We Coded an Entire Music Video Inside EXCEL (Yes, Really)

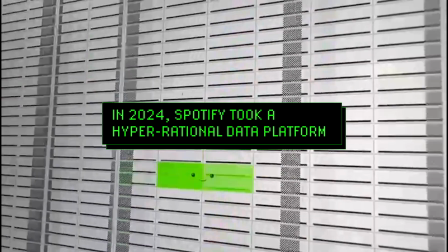0:02 In 2024, Spotify took a hyper-rational data platform and turned it into a one-of-a-kind emotional experience. This is how we pulled it off. Spreadbeats. The first music video coded and experienced entirely in Excel. We managed to code the whole music video in one single Excel file of 10 megabytes.
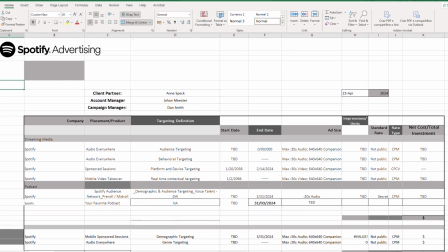0:21 We implemented the music video into the actual spreadsheet Spotify sends to clients.
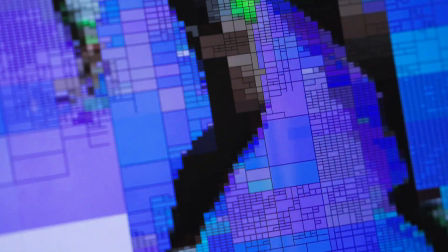0:26 Ironically, to do something this advanced, we had to take a trip back to the origins of data and algorithms.
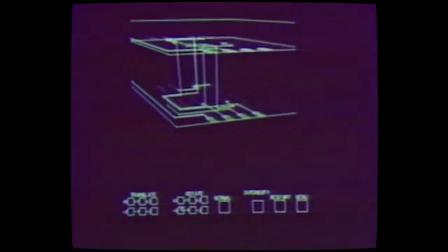0:32 We used old compression methods and visualization techniques that hadn't been used for over 30 years, all in the spirit of economy, like keyframe-based animation,
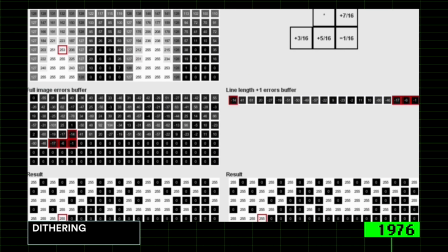0:41 curve-based animation, wireframe rendering, dithering, color compression, indexed color,
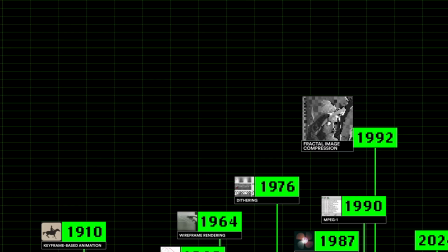0:48 MPEG-1, and fractal image compression. In a way, this was digital archaeology.
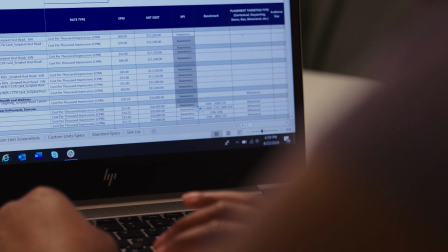0:54 Excel is designed to store and display data, so we stored everything we needed,
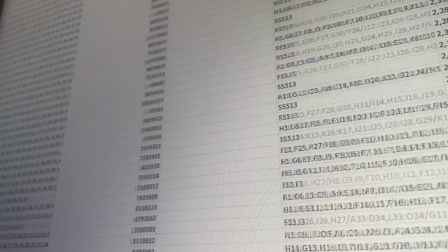0:58 from external code libraries to animation sequencing, all as simple numbers and characters in an Excel sheet.
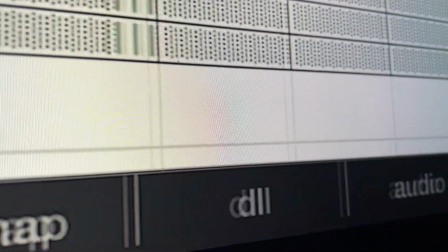1:07 Even the track is stored in a separate tab.
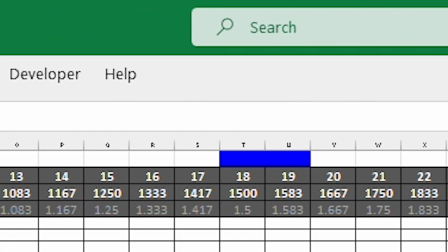1:10 We built an algorithm inspired by control theory to sync the track to the visuals, so they are always within a range of 5 to 15 milliseconds, imperceptible to the eyes and ears.
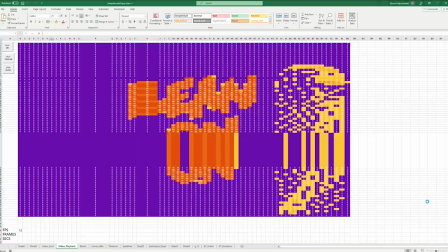1:19 Then, we turned built-in Excel functions into cutting-edge visualization techniques.
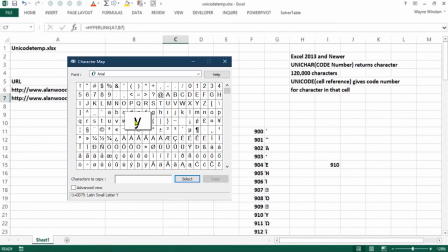1:26 Unicode is a set of alphabets used by Excel.
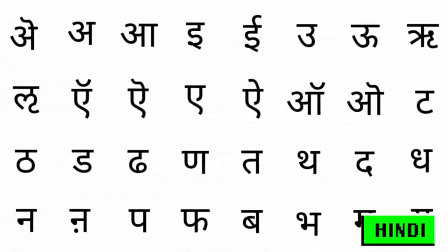1:29 It covers a huge range of languages, from widely spoken ones like Spanish and Hindi, to obscure ones like Tifanad, Linear B, and Old Hungarian.
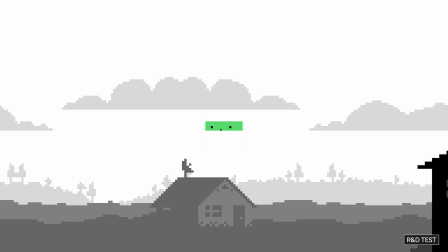1:38 The characters from these alphabets became data we used to craft visuals within Excel.
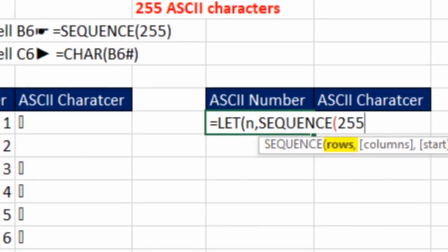1:42 ASI in Excel is used within formulas to manipulate and process text data efficiently by converting characters into numerical values.
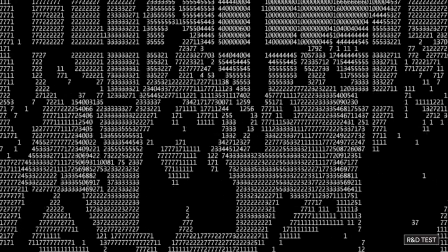1:51 We used it as a visualization tool. ASI characters were arranged in specific patterns to create images.
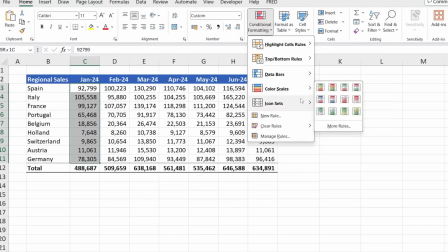1:59 Conditional formatting in Excel automates the styling of cells based on predefined criteria.
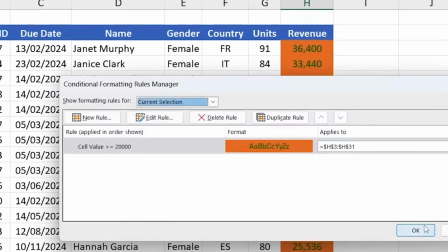2:05 It's normally used to execute repetitive tasks in Excel.
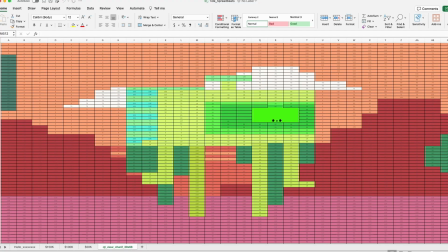2:08 We used conditional formatting to create a visual universe entirely governed by numerical inputs within cells. What's exciting about this project is that we use the full capacity of Excel.
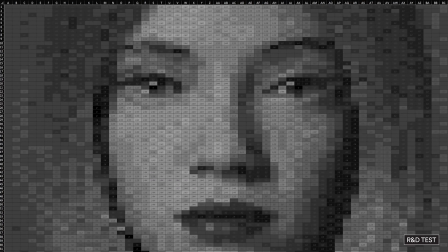2:20 Everything is made with native Excel functionalities.
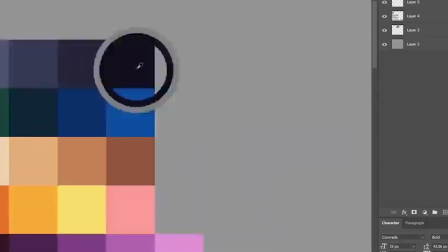2:27 Typically, animations are designed with square pixels, a standard practice in digital design and animation. However, due to the nature of our canvas, we had to adapt and animate for rectangular pixels.
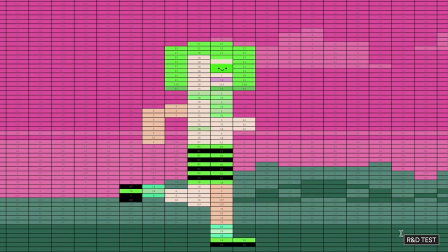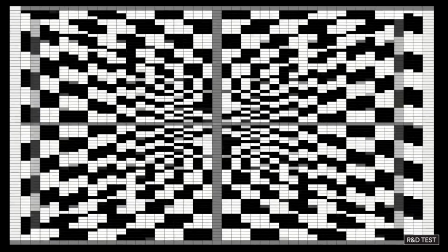2:45 We turned a 2D grid into a 3D canvas.
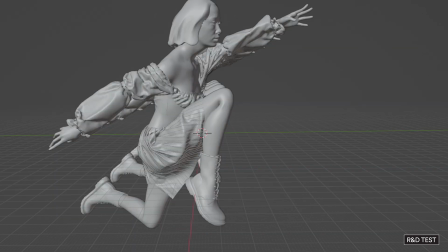2:48 A 3D artist created imagery that was translated into Excel by using characters to create the illusion of depth.
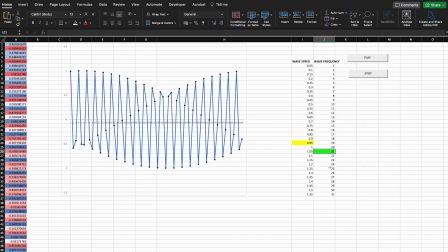2:56 We repurposed native Excel elements like graphs to create line drawings.
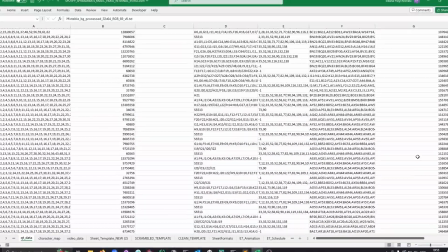3:01 And then we strive for photorealistic imagery without sacrificing processing power.
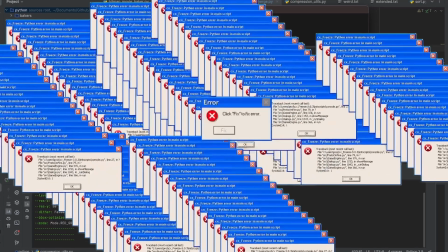3:06 But we We encountered a roadblock until a solution from the 70s emerged.
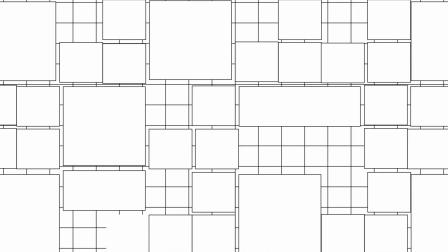3:12 For performance reasons, we use QuadTree, a technique from the 70s used to create imagery in low-resolution environments.
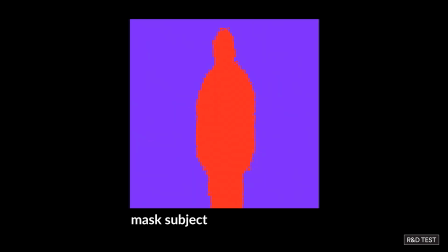3:19 We can save file space by consolidating visually similar regions.
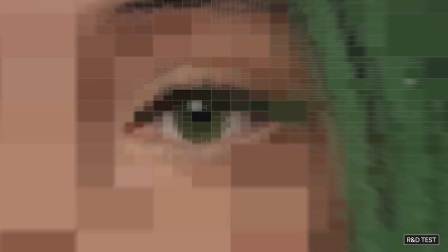3:23 For areas requiring greater detail, we employ more cells, effectively increasing the resolution.
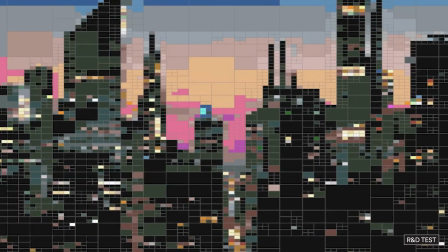3:28 It allows us to focus on specific regions we want to highlight. But all technology means nothing without an emotional connection and a story.
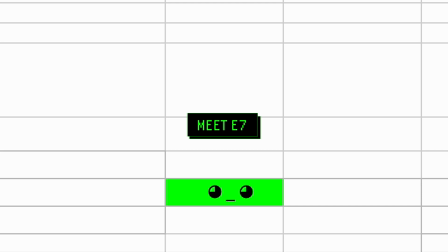3:37 Meet E7.
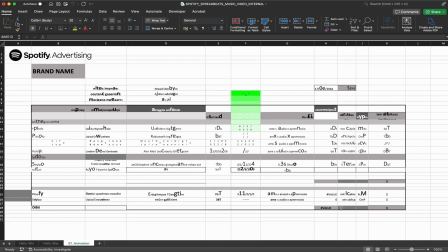3:39 Born in column E, row 7, in a rational world of numbers and data, where everything makes sense, but where something is missing.
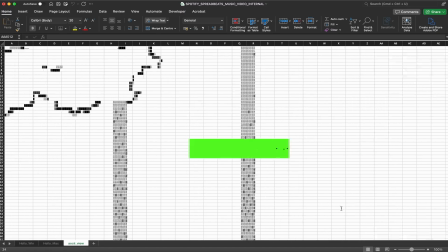3:47 E7 longs for more. So one day she wakes up and explores different visual worlds, on a journey to find herself and belong,
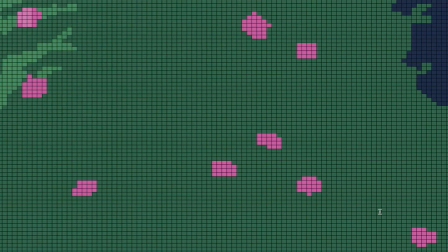3:55 taking on increasingly complex and beautiful forms along the way. A simple Excel cell transformed into a being capable of conveying emotion. Nowadays, we all chase the latest technologies, but we forget that we can tell profound stories even with the most rudimentary technologies.